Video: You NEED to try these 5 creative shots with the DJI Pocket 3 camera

What's up everybody, and welcome to Academy of Aperture. My name is Keith, and in today's video we're going to be taking the DJI Osmo Pocket 3 and going through some different creative shots that you can do with this camera and showing the results and explaining how you can get these shots. All of these are super simple and can be used to level up your videos and make them much more exciting. So let's jump into it. With regards to what settings to use, you can shoot these as your regular frame rate and have the videos in real time, or you can shoot them in slow motion.
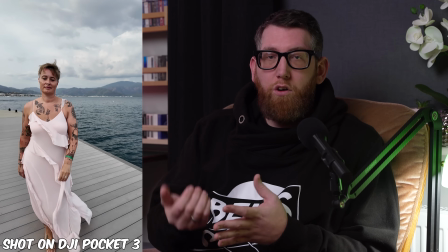It all depends on the situation, the content you're filming and other aspects,
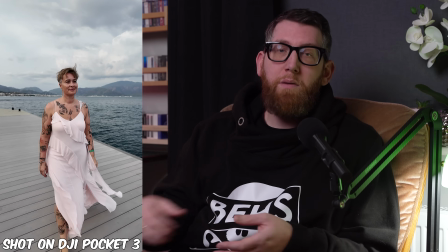but I'm sure you can always try both real time and slow motion to see the best results. If you shoot the video in slow motion and it's an appropriate ratio to your real time video timeline, you can just speed it up. For example, I shoot in a 25 frames per second as a standard and slow motion in 100 frames per second, so it's 4 times slower, so I can easily transform that to a full speed in my timeline. But like I said, let's jump into the shots and some of the examples of the shots too. Let's start with probably one of the easiest shots on the list, and this is a panning reveal shot. This can be used in a large number of ways, such as from bottom to top, top to bottom, right to left, left to right, whatever.
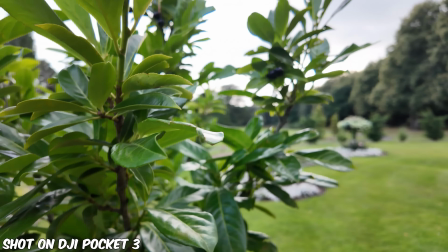The main premise of this is that the shot is that you reveal a subject or a scene in the background area by using a foreground element such as a tree,
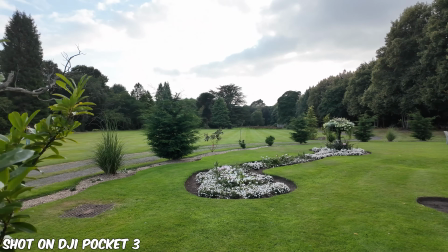a wall, a statue, or even a person. It's used to establish a shot and show off a location or subject, or can be used in reverse for transitions between two scenes.
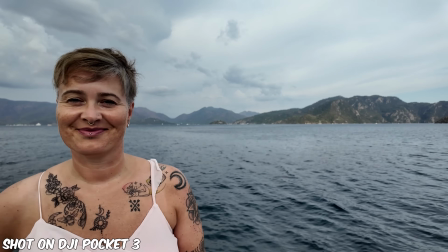When used sparingly, these shots make a great addition to a video as a standout alone shot, or to show a transition from going from one place to another.
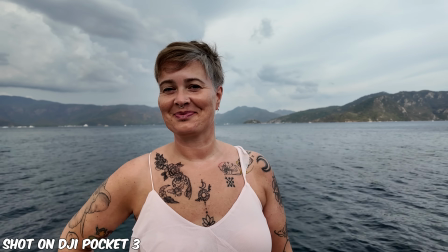You can use the basic premise of this shot and excel it to whatever you want or need, and just remember to let your creativity run riot with it.
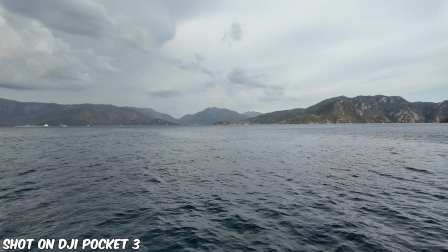As it's a super easy shot to do, you can be doing this shot right away and make it a stable shot in your arsenal to use whenever you want. The next creative shot is sort of a similar to the pan and reveal shot,
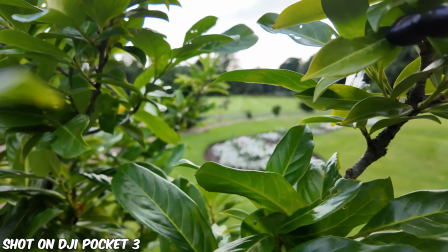but this is a push through effect and works really well when pushing through items and objects to show some foreground and revealing the background. You can push through trees and bushes to get a nice reveal shot.
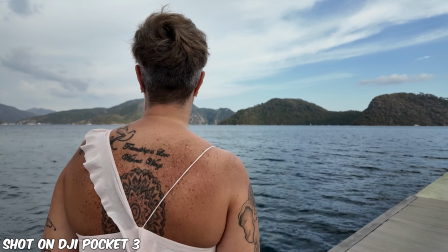You can use a person and go over their shoulder to show the background in more detail,
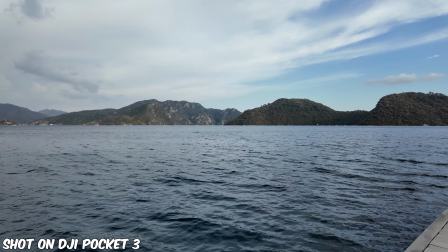or even just pushing through an open gap in somewhere like a door to reveal a bigger picture behind the door. I do love the reveal through something which fills the frame, like a tree or a bush. As the frame is filled with that and makes it look busy, then just reveals whatever you go through to show it in all its glory,
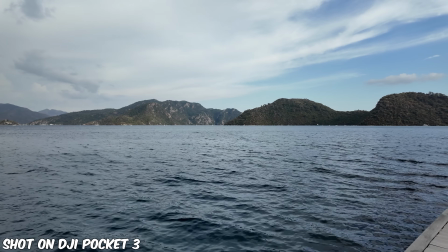and has that nice little transition between the busy and the calm when using the shot.
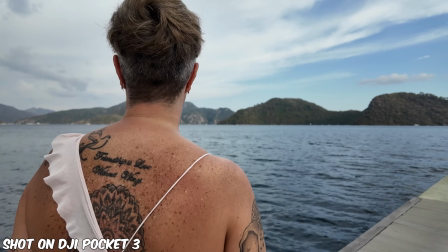This is a really nice creative shot, as you can use loads of things in your environment which you wouldn't usually think of using, and capture some fantastic shots to be used in your video, like some of the examples shown in this video. And due to the small size of the Pocket 3, you can use that in more places than you would be able to use your normal camera. We're going to probe into these shots a little more and actually use the Pocket 3 as a sort of probe lens.
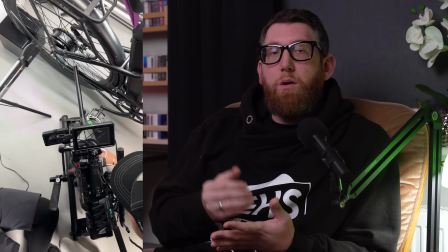If you don't know what that is, it's something which became popular a few years ago, and it's a very long lens that you can sort of use to get a macro style and get up close to items, but while having movement too.
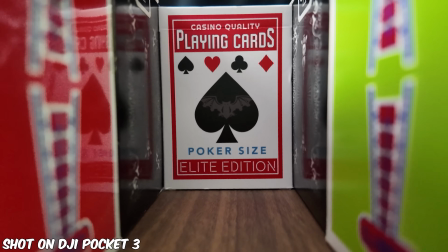Generally, you mount the lens to your camera, put it on a slider, get these sliding in and out shots which look fantastic, but the lenses are very expensive.
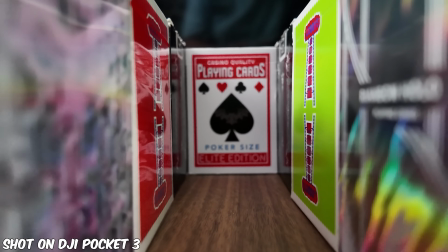This is where I thought that the Pocket 3 would be great for this. It's small, stable, and has a wide angle lens, so I thought, why not give it a try? What do you think of the results? The downside is that it's slightly bigger than a probe lens and doesn't have the lights on the front, so you need to sort out your own lighting, but I think the effects are just as good. You just set up a scene that has enough gap for the camera to slide through and go from there. Personally, I'd set up your phone as the monitor and use the Pocket 3 laid flat and the lens pointed forwards to allow it to have a slim profile and easily go forward and backward through scenes.
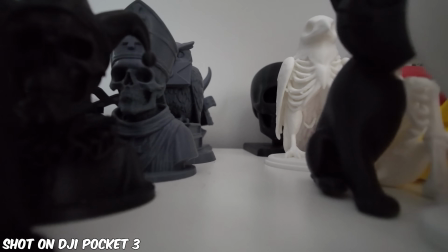This is definitely something that I'm going to be playing around with in the future, and would love to see some of you trying it out too. So tag Academy of Aperture in your videos using the Pocket 3 as a probe lens. Can't wait to see them.